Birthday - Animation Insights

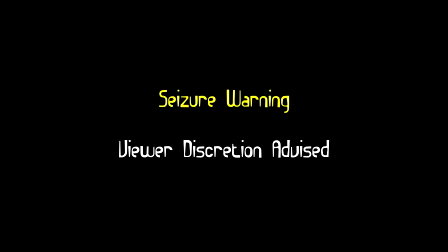I thought if the text is thin enough, it's probably fine, and I thought this is thin enough text, and that only shows up for like less than half a second. I wasn't quite set on doing.
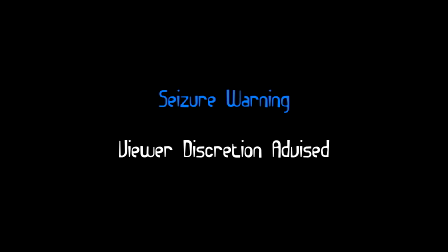One thing that I was worried about is I didn't want a seizure warning because I didn't want to detract from the rest of the video, and I already had a start to it, and I couldn't have like a bit extra before that because that's not part of the song. Obviously that's not what happened, but we'll get to that.
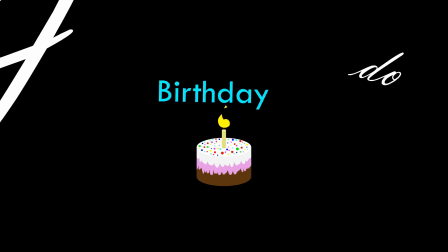We'll get to that. Here's a thing. During this bit, the birthday text like drifts off to the side, like very slightly.
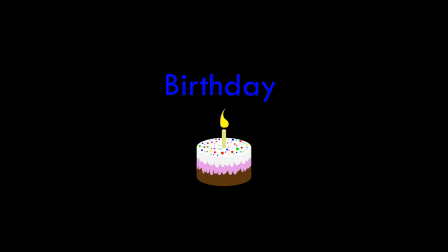It's kind of hard to notice
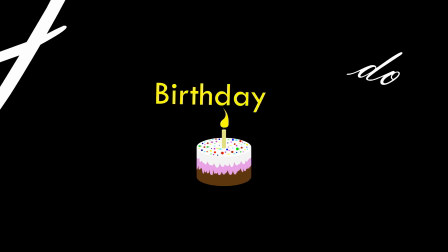first of all, you're distracted by that mess going, the I do not know around it, but there's also the fact that everything's shaking. There was another shot where the I do not know also drifts, but it's kind of hard to spot. But here, the birthday noticeably drifts, but you'd still not really notice unless you're paying attention. There's like a lot of little things going on. It's just like, oh god, everything's going a bit nuts, and I can't really grasp it.
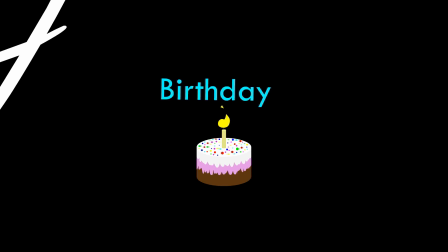That's sort of like in sync with the dream aspect, with the idea that like in a lucid dream,
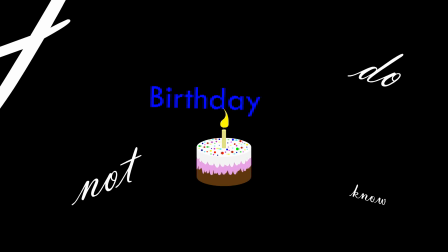you might have control, but sometimes everything goes wrong.
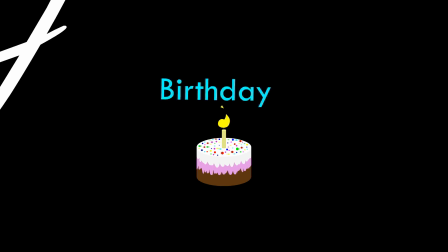Sometimes you just lose it, and it's like, oh no, I couldn't. Just like how when a nightmare happens, what can you do? You can't get out of it.
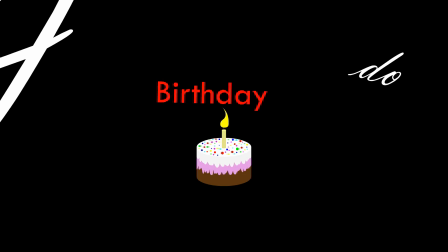I mean, maybe you can. Sometimes that happens with me where I'm like, oh no, I cannot leave this nightmare.
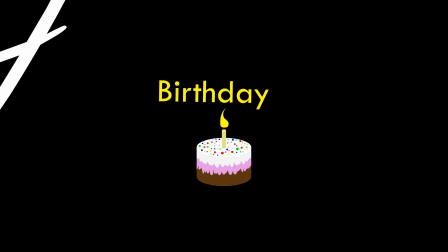But then sometimes I'm just like, oh, I'm dreaming. I'll just get up then. I don't like this. that doesn't happen every time, and
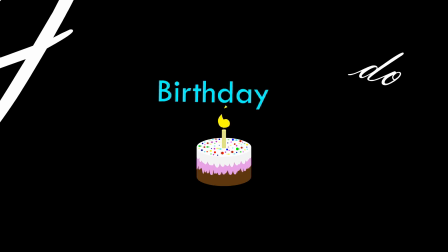especially like way in the past, I definitely remember a couple of nightmares that are like you can't wake up from. But that was part of the intention with me doing this, was to sort of give off that feeling that things are going wrong and they're kind of out of reach, and
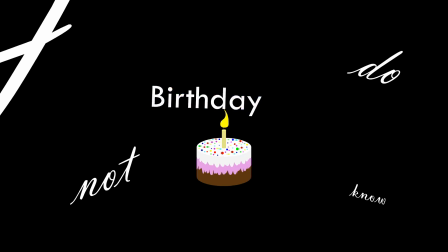yet there's still a bit of an anchor. Throughout these, the cake does not move.
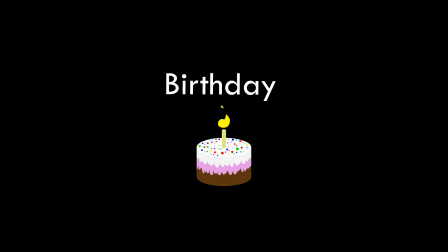The I do not text moves. The birthday text moves. The cake does not move, except for when it does.
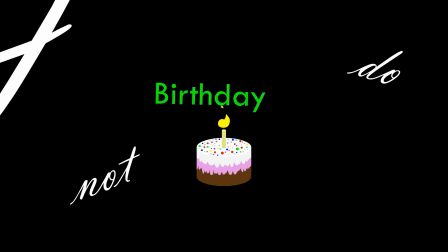And that's when everything goes, like, completely nuts. At the very end of this verse, boo! Oh, actually, I'll mention that too. Just like everything else, I wanted the get text there to kind of, like, be right in your face and almost be kind of a jump scare, but not really. It wouldn't scare anybody, but the intention was that it was supposed to be partially jump scary. I know that's not what happened, but yeah, that was the intention. Oh, actually, the birthday cake doesn't move. The birthday text does, and the birthday cake does move in the first verse, but that's because it was moving on to a different verse and but here,
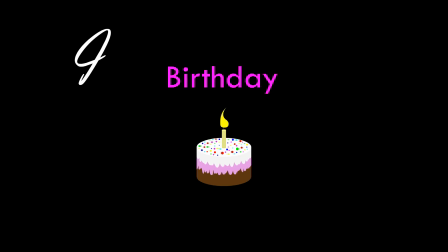I do a different thing where I have the I do not know text like grow really big,
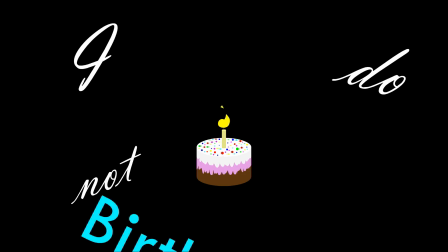and the later ones show up like zoom in faster than the earlier ones. And the birthday text just like goes off screen. And then for the entire next scene, the no text is just there in the corner.
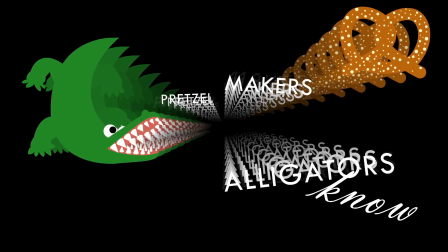And I intentionally made it almost look like a mistake.
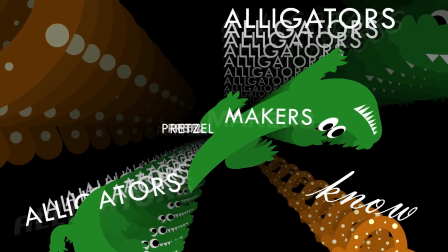Like I accidentally left open a keyframe and I just never made the no text disappear.
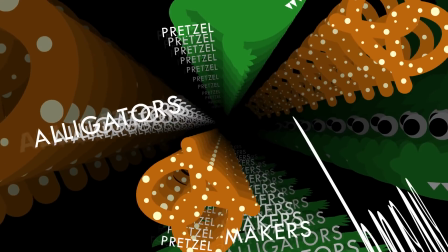But because it kind of just, it appears on that frame, I guess it would be pretty hard to sort of like give that impression.
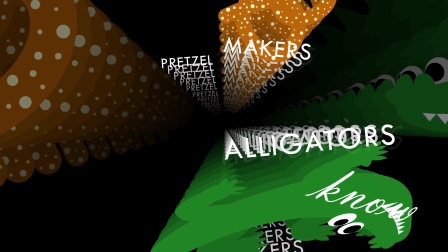But the idea is that it sits there for the entire next rest of the cool weird 3D scene,
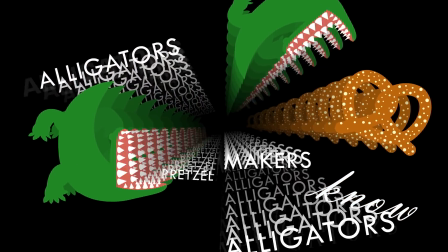and it like kind of flashes bits and pieces, like just like how I had the cake shake with the maraca sound.
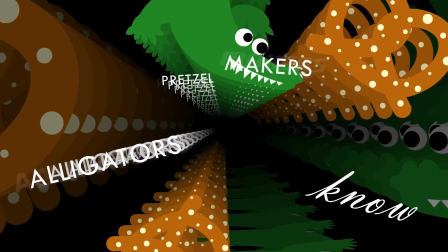I don't know if it's a maraca sound, but it's shaking. I have the no text like sort of like sync with the sort of distortions in the background, but not at first.
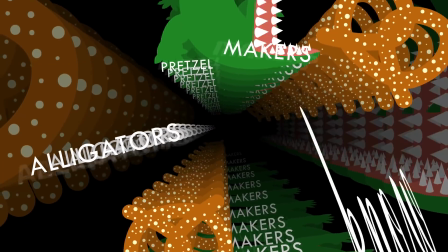Because I don't know,
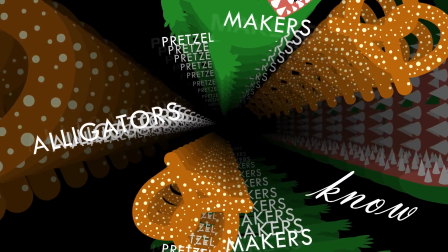maybe I could have made it sync with the first few distortions, and this is sort of something I deliberated on.
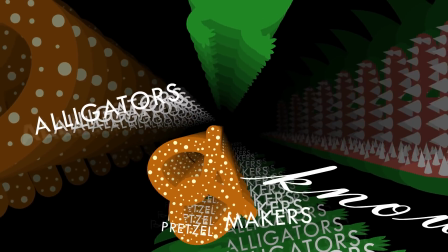I chose to leave it to only sync to the last couple of distortions though, because
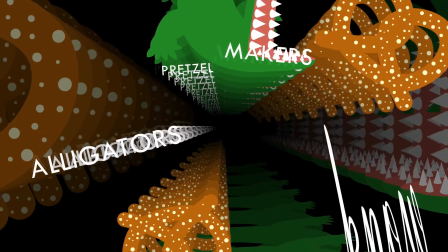I wanted it to look like it wasn't supposed to be there, and if it started flashing and moving about or whatever,
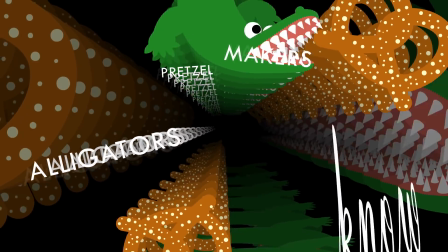like that early on, then you would have known, like immediately, oh well, that was intentional, even though it was supposed to almost look like a mistake.
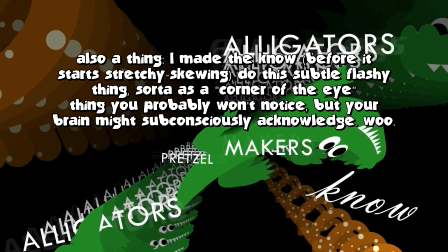Even though, I mean, considering the rest of the video, it would be pretty hard to make that sort of mistake.
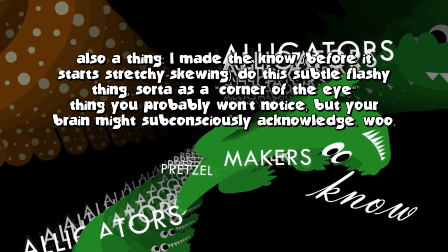But then again, I mean, sometimes I make mistakes. Anyway, so this scene is pretty cool.
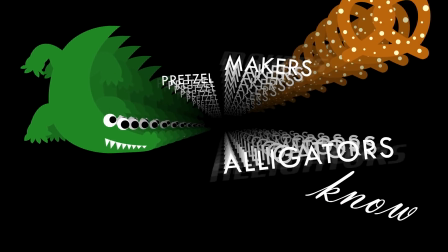This is the first time we see the freak out text, which is behind the actual text.
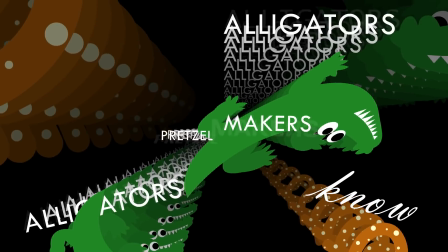You've got like the shadow text behind it that's showing up in like a bunch of different fonts, like faded behind it.
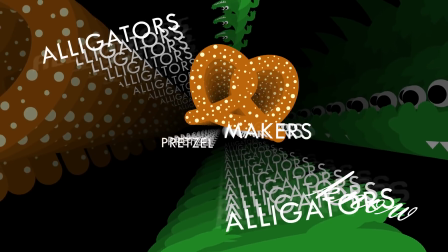And this is just like a mess of noise, essentially.
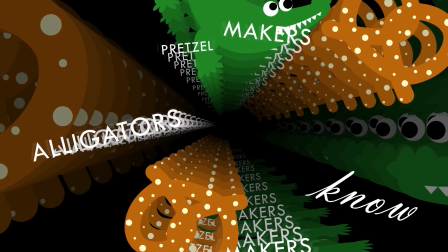Like this is just like I know this is not I'd like to point out that this is only my
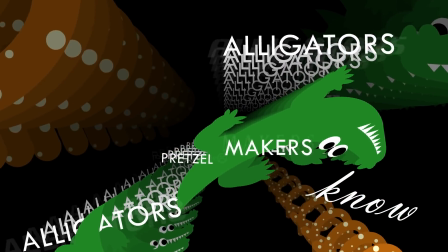interpretation of the song, and I know this at all is very likely not what Neil,
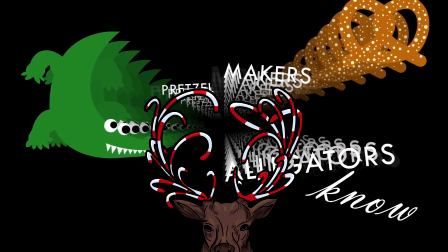aka Lemon Demon, originally intended for this song to represent.
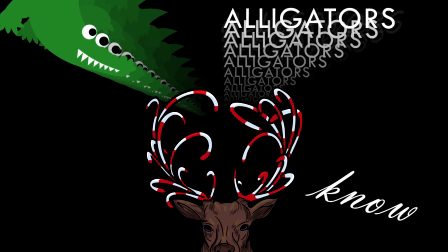But like I sort of like I think the original intention
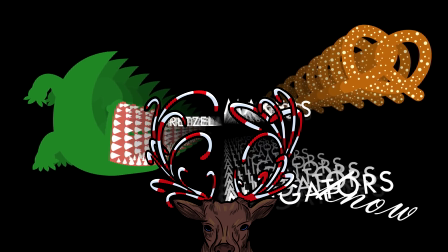for the Alligators and Pretzel Makers thing is not to be entirely random.
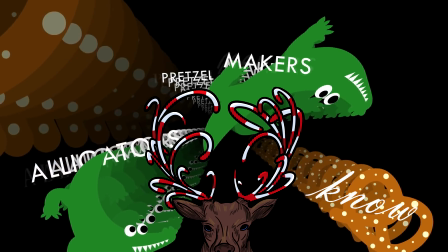The idea is that I do not know what to get for your birthday.
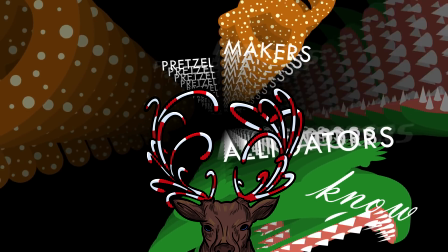Here's some miscellaneous ideas that don't relate with each other in any way,
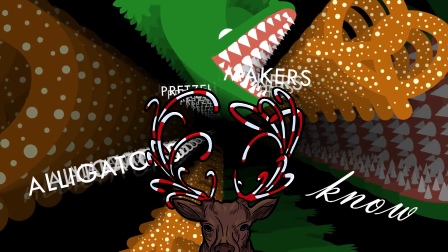and then this part of the song is like just sort of like deliberating between alligators,
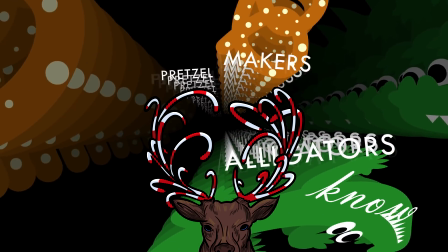pretzel makers, like not birthday presents in any way,
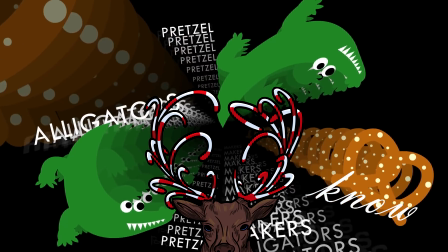but like if you can't figure out what to get someone for their birthday, that's probably because you're not in the right mindset.
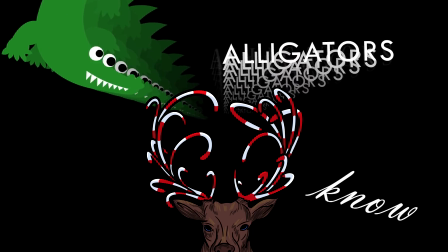And if you're thinking about alligators and pretzel makers, you're not in the right mindset.
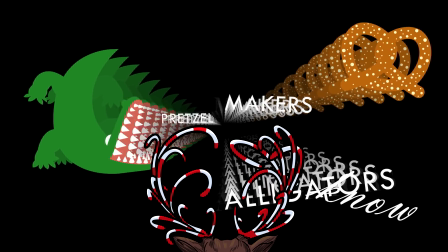Anyways, I kind of had this represent that, but at the same time, also with my sort of dream
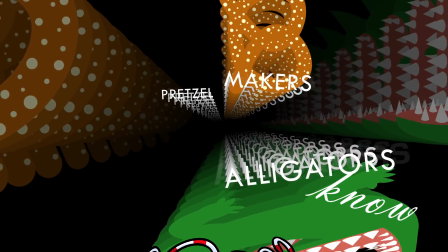visualization, with the fact that everything's really getting nuts and everything's collapsing in on itself.
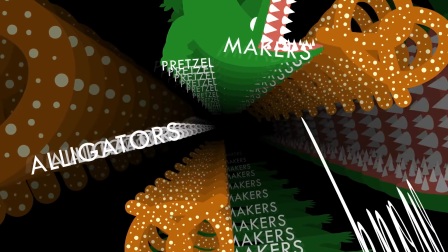And that's why it's coming back to pretzel makers and alligators and pretzel makers, and everything's shaking now.
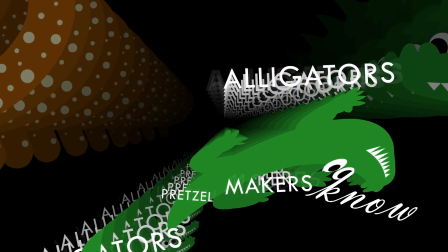Now the alligators are shaking, and the pretzels, well, okay, so it's supposed to be alligators and pretzel makers,
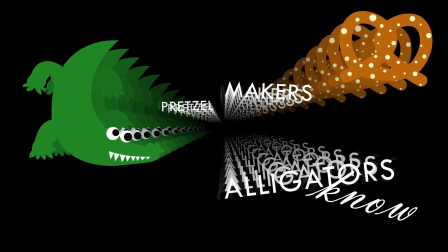but because the pretzel maker machine I made was kind of a mess, and the pretzels themselves kind of look cool,
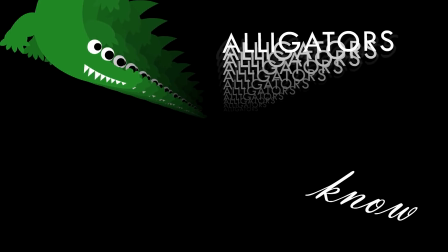I when pretzel makers show up, I have the pretzels show up, and they're also synced with the song.
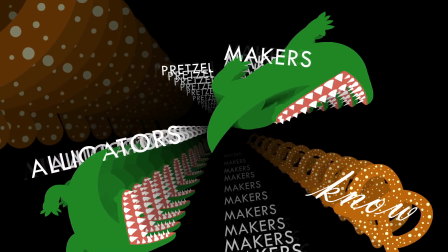The alligators, they open, close their mouths, and the pretzels like change their dot pattern and shrink and grow, and that kind of thing.
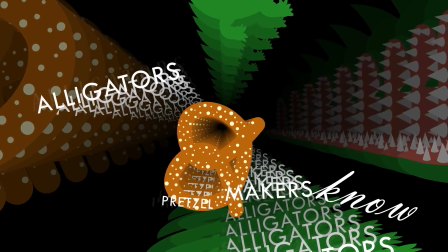Oh yeah, one of the freak out text, shadow texts fonts is wingdings behind the alligators and pretzel makers.
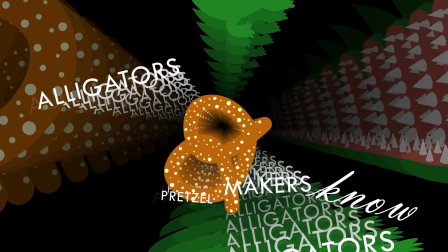I'll get to why that's important shortly.
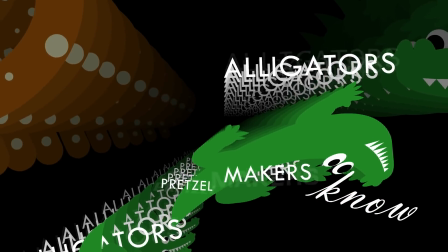You also got a couple of other things going on in this short bit where everything is weird and creepy in 3D.
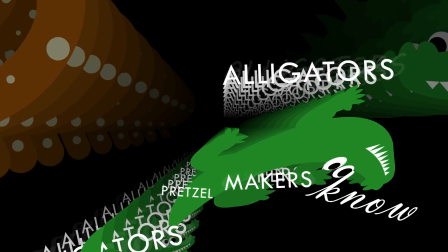That alligator stretches and those ones at the edge, the pretzel and the alligator at the edge are like really, really big.
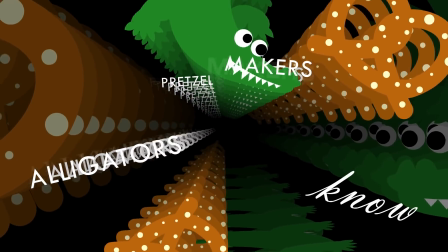Yeah, I just wanted to kind of feel overwhelming. That's also that's what I kind of feel when listening to the song as well,
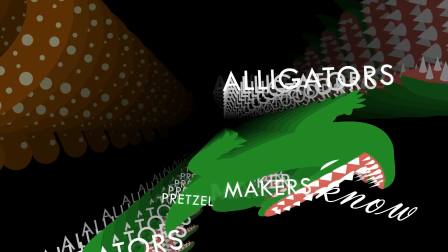is that the distortion bits and everything it gets overwhelming, in my opinion.
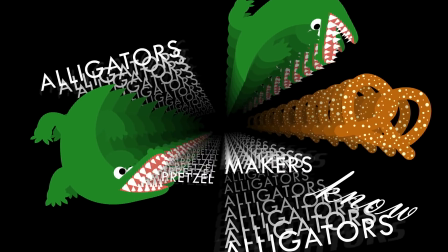Like, especially compared to the start of the song where everything's really chill.
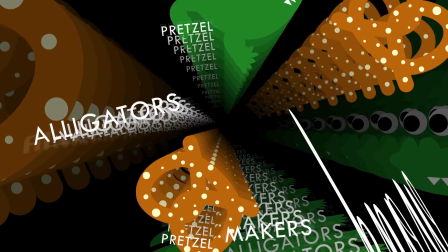Also, I have that pretzel go through the middle because it's cool 3D effects looking straight down as it, like, passes by.
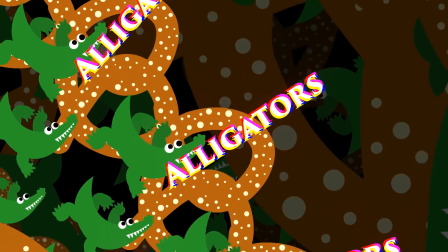It seems pretty cool. Oh boy, it's the Megasphere. This is the last thing I worked on during the video.
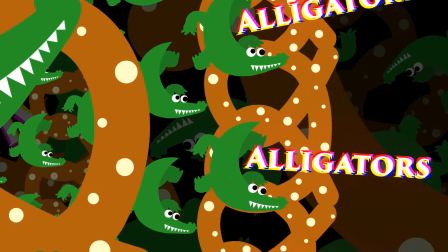The process of creating the video was the Megasphere. That's what I chose to call this thing.